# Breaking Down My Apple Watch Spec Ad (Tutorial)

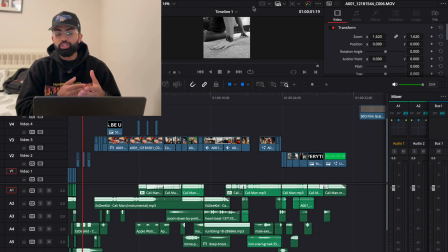[0:00]
A couple of weeks ago, I made a Spec advertisement for the Apple Watch Ultra 2. So in this video, I wanted to break down the entire editing process behind that. So here's the advertisement for you before I break it down.
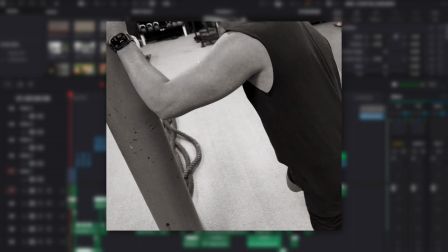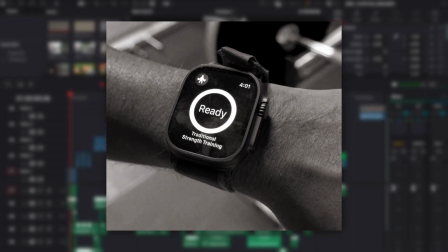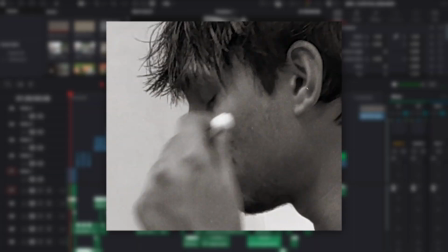[0:20] Mix the walk up with my Sprite, turn it gelatinate.
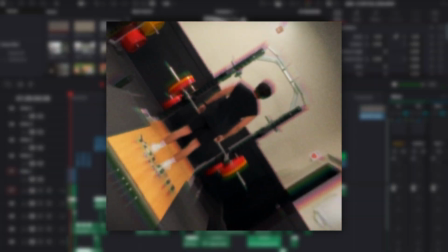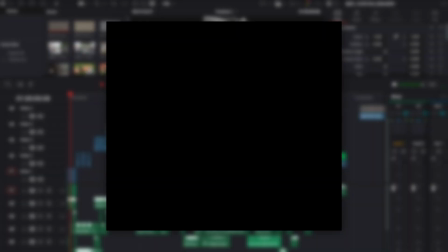[0:29] Say you sip lean, you can't prove shit. Never paying for the clothes like a true fit.
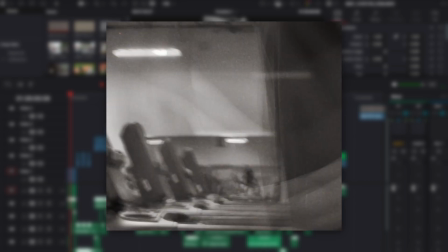[0:34] Late night drive, tell me put the brief moonless. Posted in the castle when you fuck because I'm broke.
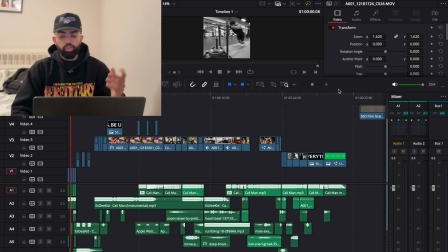[0:39] Get me cool straight from Afghanistan.
So for starters, I kind of just want to zoom into the general timeline.
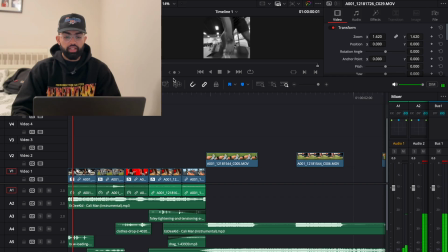[0:45]
A lot of just really quick clips based in motion blur.
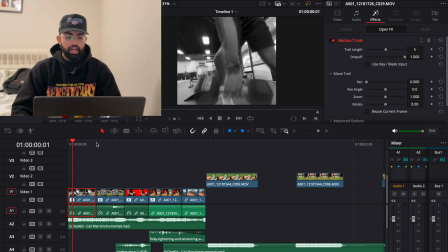[0:48]
So as you can tell, if I open up the effects tab, there's a motion trail here, and then there's motion trails in all of these upcoming pieces as well.
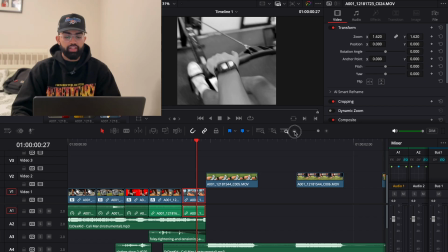[0:57]
And these are most of like the action pieces that are used.
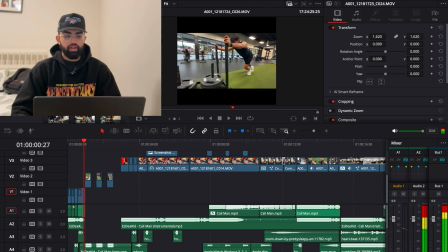[1:00]
As you can see on the side of this timeline, there are a lot of different action pieces of us just doing a bunch of different workouts and capturing it from the left side,
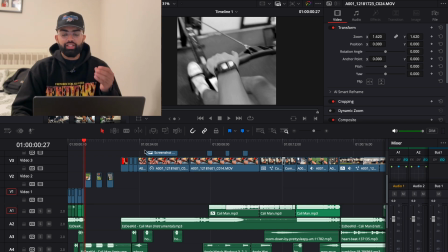[1:08]
which is one of my big things going into filming this. I didn't have many rules. One thing I wanted to make sure I did was to shoot on the left side as much as possible.
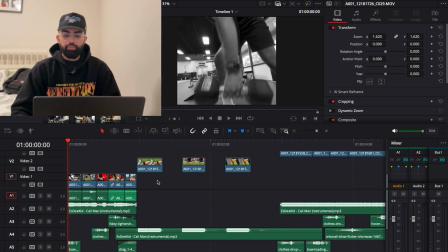[1:17]
A big thing for spec ads is also the music. And so I opted to use a song from SD Kid called Cali Man. So what I ended up doing was actually downloading the instrumental, which is obviously what you can see is used in this right here and then this right here. These are two different parts of the song that I just ended up using that work together.
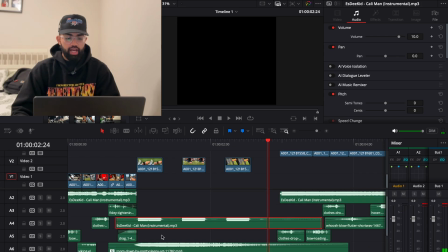[1:33]
So you can kind of see that I added this like zoom down when I changed the pacing of the song,
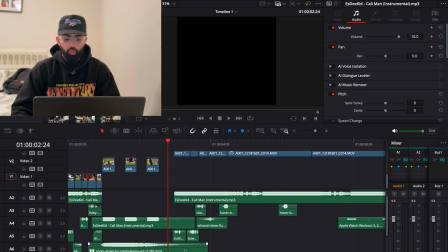[1:39]
and then it leads back into another segment of the instrumental as well, which then later leads into the actual lyrics that are in the song.
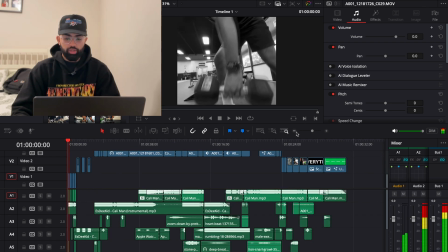[1:48]
So I'll play the beginning for you and then break that little section down.
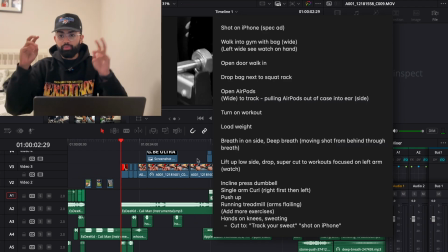[1:55]
The general idea of the script, which will be on screen right now, it's really not a script.
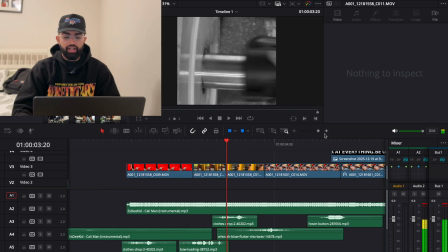[2:00]
It's really just a general shot list. Here is where I kind of added in the first bit of, I guess, really important sound design.
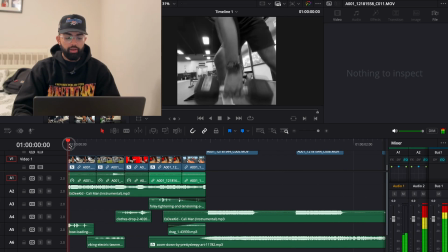[2:06]
So obviously in the very beginning, there's a couple of different sound design things going. I have a bow and arrow effect, which just works for pulling the weight up.
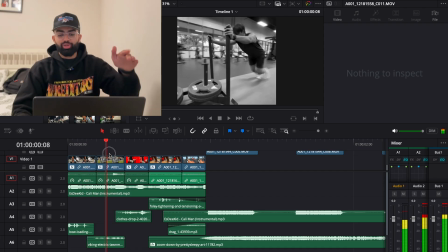[2:14]
An electric lawnmower for pushing something across the turf that was just reverbed a little bit to make it sound lower.
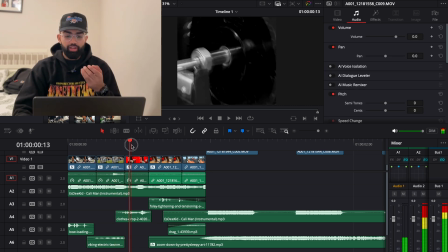[2:21]
Clothes dropping, it's like a pile of clothes dropping for kind of dropping or loading the bar up with weight,
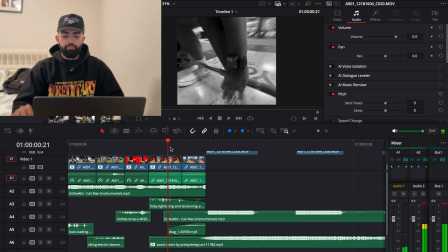[2:27]
and then a Foley sound of tension kind of gripping the bar, and then a drag sound for pulling the row machine.
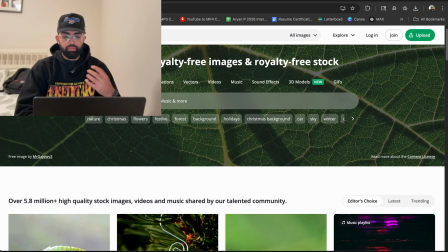[2:34]
Personally, I use this thing called Pixabay. It is completely free. You can see in all of my recently searched.
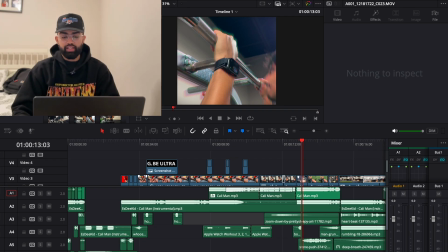[2:39]
To break this down, I actually use a lot of tracking in these videos, and I think it just helps with the flow of it.
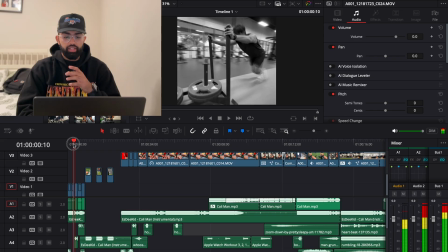[2:44]
So I'm going to try to explain it as best I can. So I actually didn't use a lot of tracking in the very beginning because there is so much going on, and I kind of wanted to focus on the motion blur.
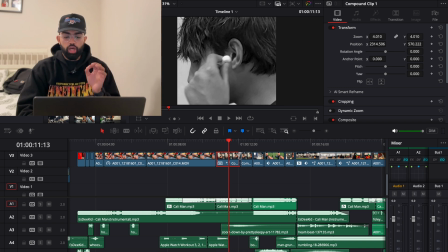[2:53]
This was a shot that I knew I wanted to do and knew I wanted to plan it out. So we'll go into the Fusion tab and I'll show you really quickly how I did this.
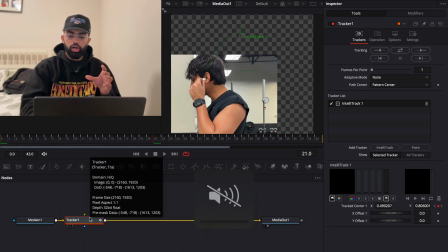[2:59]
And so basically I just added a tracker node. Firstly, what I did was I just put the point on the AirPod and I tracked it.
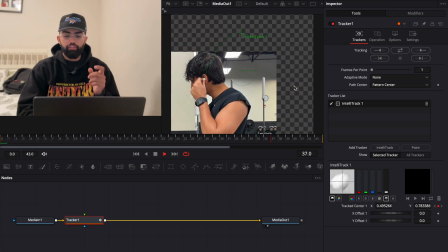[3:05]
So you can obviously see the center of the frame is exactly what's constantly changing. And then I go into operation and do the operation match move and move the background only. And so that allows us to actually see the center of the AirPod stay the same.
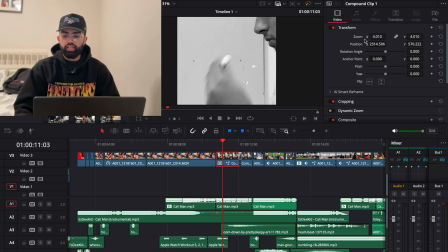[3:21]
And so you can see as that's going, I actually did end up zooming in and out of kind of keeping the AirPod in the center of the frame, rather than it just being like kind of smaller in the frame, because an AirPod is an Apple product, which is what we're showing up in this advertisement.
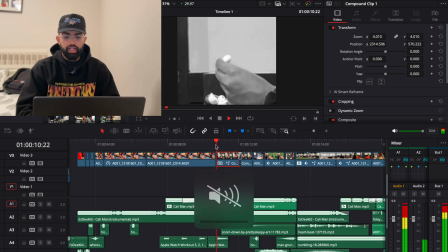[3:37]
And so you can kind of see how it just like sits there in his ear.
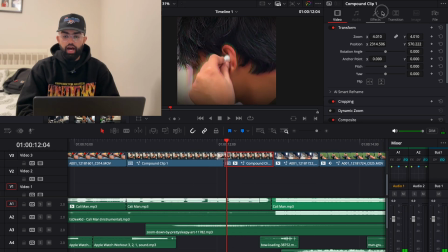[3:41]
And then obviously within this little edit section, I do have this effect that I added on a lot of things, which is prism blur. There's not much of this video that's not in black and white, and I knew I wanted a lot of this video to be in black and white. I kind of basically just did a super simple Luma wipe. So that's like the super easy transition, as you can see here.
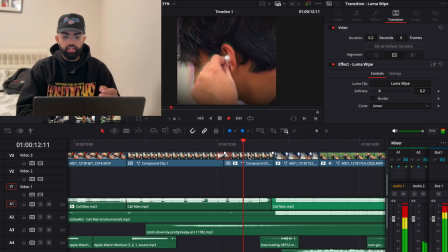[3:58]
And that leads into a prism blur. Not much else is really color graded here. And then we cut through a couple of different exercises.
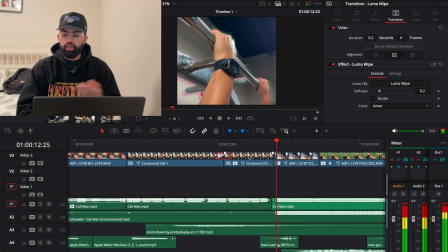[4:05]
Now this one is also tracked, but you can't really tell because it's a very simple track.